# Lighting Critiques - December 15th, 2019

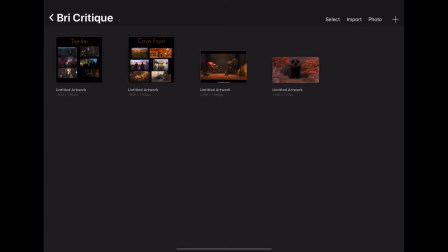Hey Brie, Mike here. Thank you so much for posting your reference images. That helps a lot and helps me get a better understanding of where you're looking to go with this and where you're trying to achieve. So I'm gonna go through them one at a time because they're very different scenarios, different very different scenes.
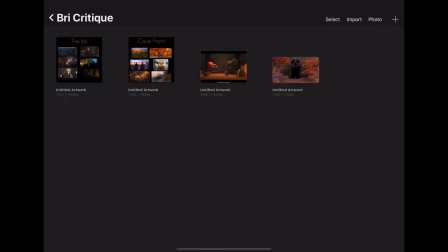So we'll start with the outside then we'll work inside. So I want to start with the reference.
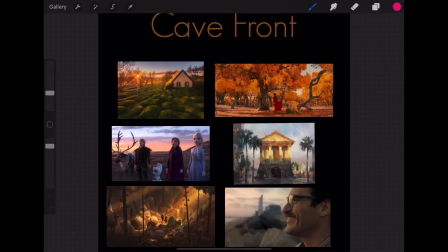Overall it looks like you're going for, you know, like you said in your description, a very soft morning, dawn, kind of glow effect to everything. And that's really cool with both of these reference,
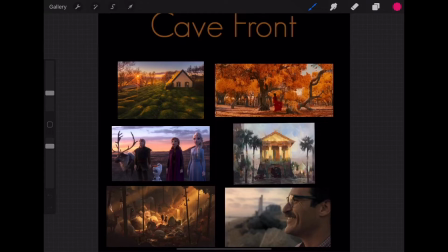with both of these mood boards that you've created here, the question that I have for you is the amount of saturation that you want. so like in you know this i think this is from her uh from the her reference it's very desaturated versus like some of these two at the top that are very very saturated so that's just something that you want to play with um and
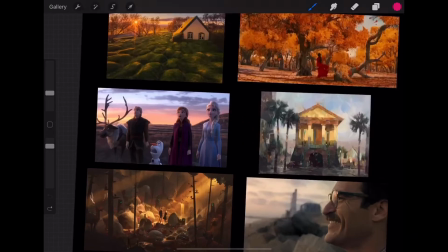kind of hone in on the one that i really want to focus on is this one down here because i think this is really nice for a few reasons
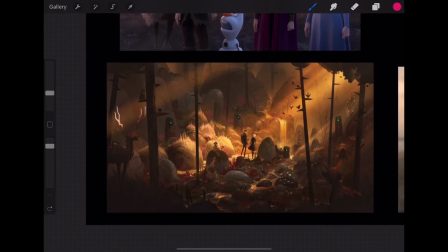one uh it's a similar situation what you have in which your character is very small and so we can really focus in here on the middle. And the way that this artist is doing it is a few ways. The first is really highlighting the path that they're on and kind of leading us right there. And then the artist is also really working,
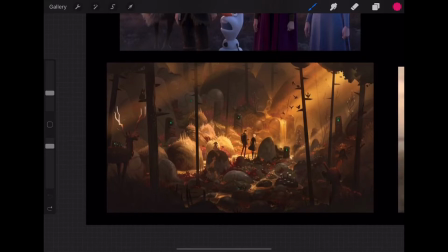it's doing a very good job of crafting values to create a light over dark, like light over dark and dark over light.
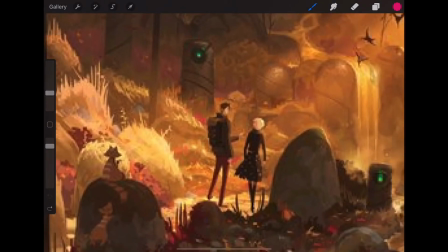And you can see here, let me get even closer. So we've got this woman and we've got this guy, right? So we've got the woman with a very dark shape reading over this kind of lighter background down here. Sorry, this guy got very big when I zoomed in this much.
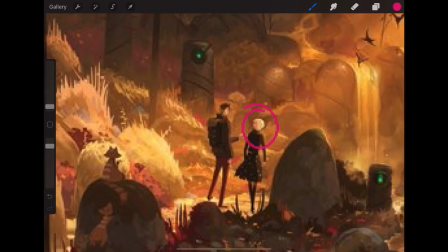But the one thing that the artist is doing is around her blonde head is making, if you look at the area right around it, like this is all kind of darker shades versus him, which is, he's kind of dark throughout except for this little bit of light.
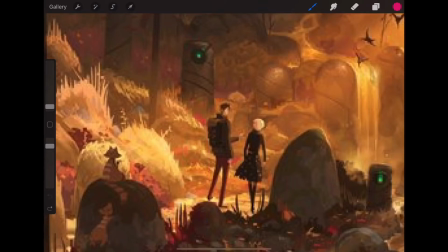You can see all around him is going to be a little bit lighter because we're going to use those dark values over the light background to help shape it.
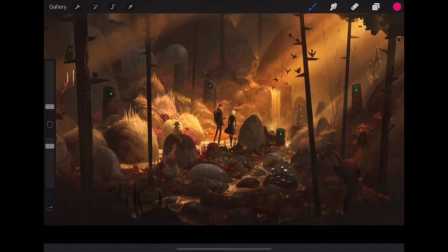And there's a couple of these darker rocks nearby to help frame them in, this area to frame them in.
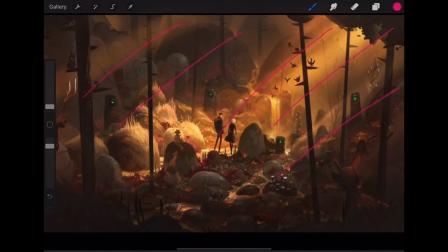And then to kind of finish off, we've got these volumetric lights coming down this way that really help sell that last final look.
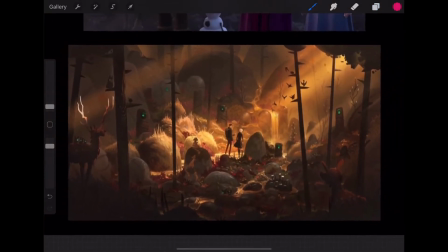And then anything else in the foreground, anything else around is just kind of secondary to that. So we've got like little rims here. We have just like little bits of highlights in certain areas just to kind of pick up some of the detail.
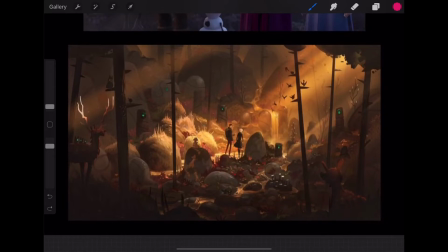But if you kind of squint your eye at it, which is always my technique for making sure that we're focusing the viewer's eye in the right location. If you just kind of squint at it, you can see that all that auxiliary stuff around the sides melts away, and we really focus in on the center.
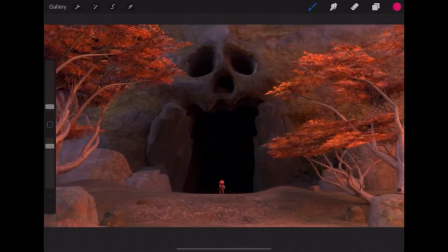So now I want to have that in mind when I go back to yours here. And you're doing a good job of getting the small character to read over the dark background, but you're going to kind of get that anyway just on the framing of it, right? So I think we have a little bit more room. We don't have to quite go this dark with the surroundings. It's a little bigger.
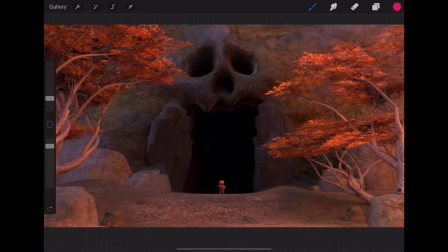Because what I think, like, if I look at this, I think what's happening is we're kind of flipping the script of what we just saw. Like, we're getting more brightness around the rims, and then a dark in here, and then this little bit of pop here.
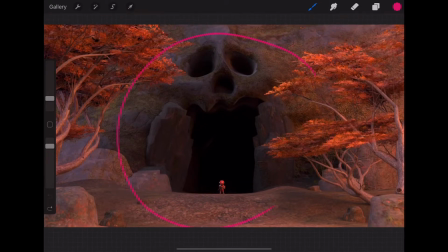I think that we actually have the room to create more light in here, allow this area to go dark, and then just have this last little bit of pop of light. Because it's not actually making sense, because we have light here going up into the darkness there. and then a lot of light on this character, but I'm not seeing that light really anywhere else in this region.
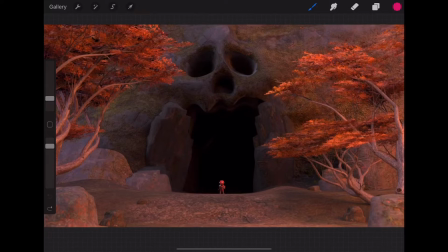So what I want to do is I want to focus you in and I want you to, it feels also like this character has been on a journey to get to this point. And whenever there's a journey, I like to create a visual path. So, okay. So this is what I'm thinking. I'm thinking we need to have a light either coming in from this way or this way.
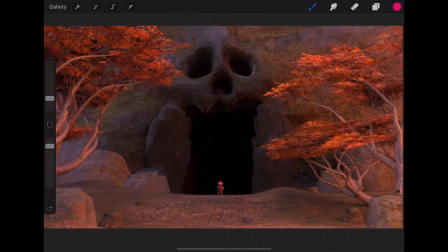I'll let you play around with it to see which one you think works better. But the main focus is going to be a few things. One, we're going to want to create shaping on this cave.
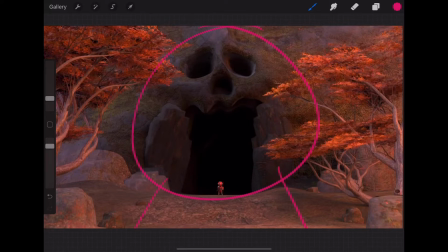Number two, we're going to want to create some sort of pocket of light that reinforces this trail. And then number three, we want to kind of darken out here to kind of create all the focus back in that area there. From there,
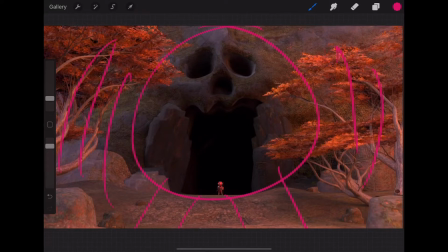the biggest things are again that sorry had a little glitch there so yeah so we've got again focus some light here on the center and then use that to create
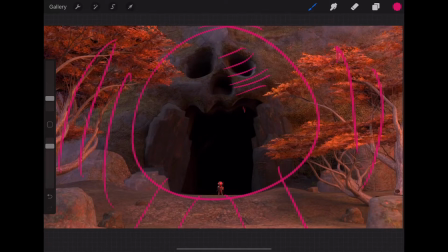some shaping on here allow this you know continue this go dark it's okay if we can pick up a little bit of light going back in here so it feels like that's somewhere that they're going to go into a little pocket of light there if you can a little bit of a path leading up this way and then just kind of allow the rest of this to fall into darkness and when I say
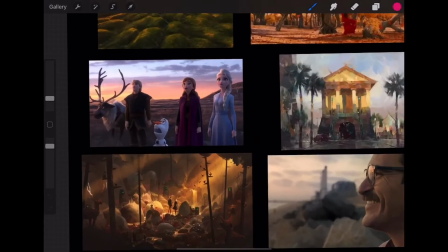darkness I don't necessarily mean like pitch black or anything but think like this value kind of like shadow but also you're picking
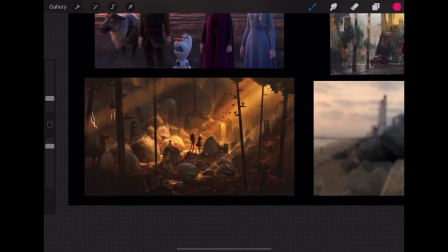up some little highlights on things you know they're kind of falling into some spaces if you really want
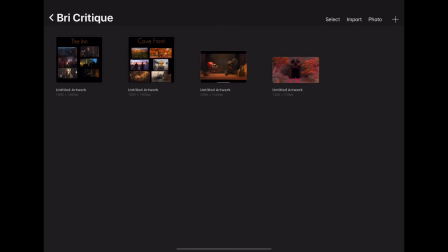you can throw in some volumetric light coming down from whatever way the
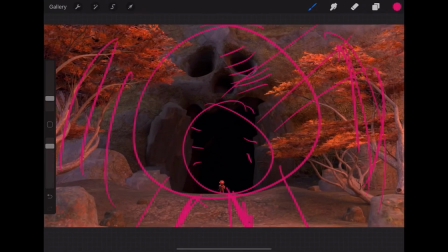key light's coming from I don't think that's necessarily necessary with this shot,
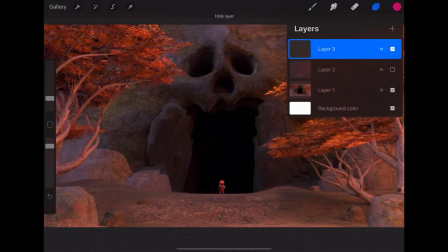but the main thing is that we want to pull some of the focus off of the surroundings and pull it right into here, and then really kind of highlight this guy up a little bit. Now, if you want to make it feel creepy, you could also make it like, although that would be a different time of day and totally different look.
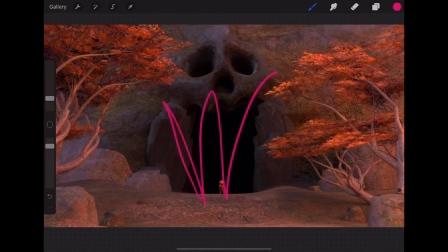I was trying to figure out a way to get some bounce light coming up this way, and I was thinking like you could have like an intense kind of sun hitting here, and then we could play off like a bounce light coming up and then hitting some of these things or like there, there, and there, but that might be a bit too much.
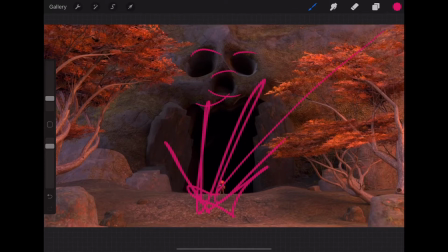But I would say overall, that's the structure you want to go for there. In terms of this interior one, okay, let's look at the end.
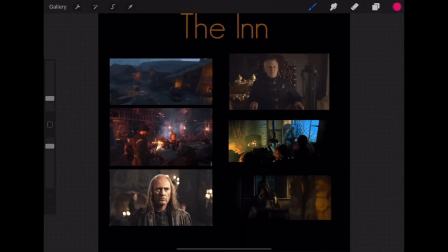Again, the one area I would like to question is saturation level because again, we've got very desaturated here, desaturated here, but then like these are much more saturated. So I would just say, you know, ask you to kind of dial that in and just like kind of figure out, you know, make sure you're thinking that through.
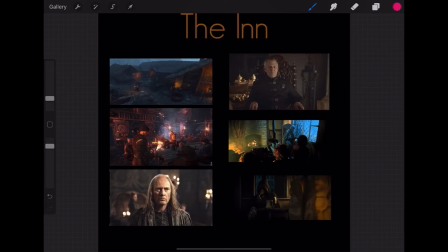I really love the Lord of the Rings reference, these guys down here,
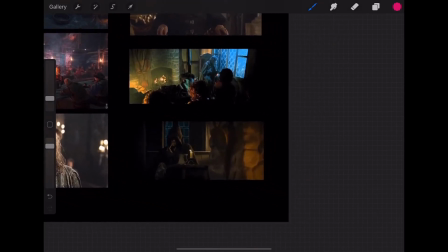just in terms of they're pretty similar to what you want to go for, and Lord of the Rings has a reputation of being very,
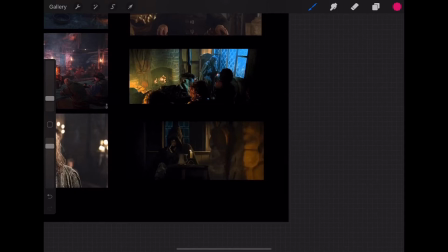like, studio lit, like Hollywood, would like not it's not a lot of like if you look at the night battle scenes from lord of the rings versus like game of thrones the game of thrones stuff and people complained about it they said it was too dark you couldn't see anything you didn't know
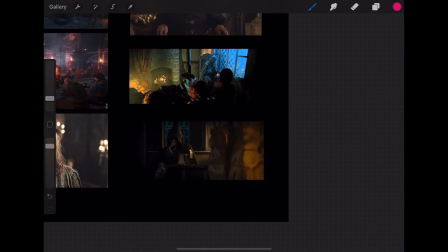what was going on where game of thrones they definitely didn't have that problem there's like lots of studio light and you can kind of see it here um like that is an unnatural amount of window light coming in there like that is a huge amount of window light coming in um and that's definitely definitely been kind of studio it. This amount of light coming in this way, same deal.
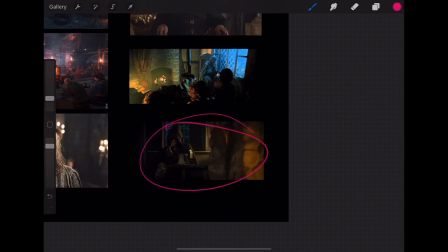So this one gets a little bit darker, but that's just because it's the mood of Strider and the bar and the whole thing.
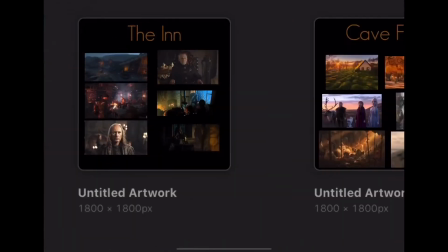So how this translates over for you is kind of how you want to play that up, depending on the mood that you want to create.
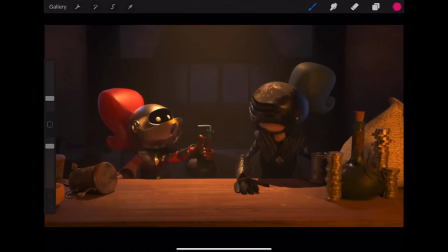But the one big thing with this one that I'm seeing is that, and it took me a while to see it.
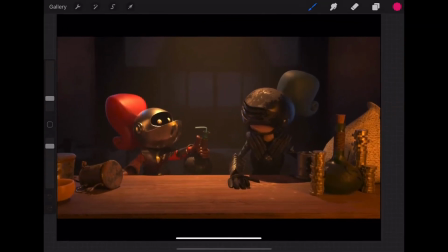So I stared at it for a while. I'm like, why doesn't this quite feel right? There's something about it that was irking me, and I think I got it. The biggest one is that this overhead light. So if it depends on the time period that you're trying to set this in, is that that overhead light feels like a modern restaurant.
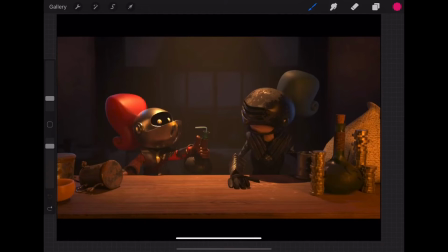But old bars, and if you look at reference from, again, Lord of the Rings, Game of Thrones, I'm a nerd, so these are my historic references. But all of that, like the overhead lighting didn't happen until modern times, which you would,
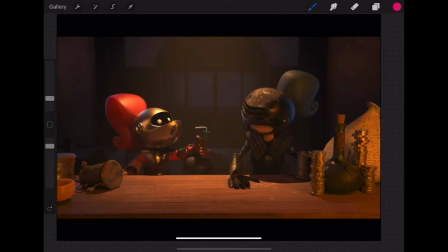if you want to light this to look like a medieval castle bar thing, you're going to want to utilize these lights. Lights on the table, lights coming in from the side.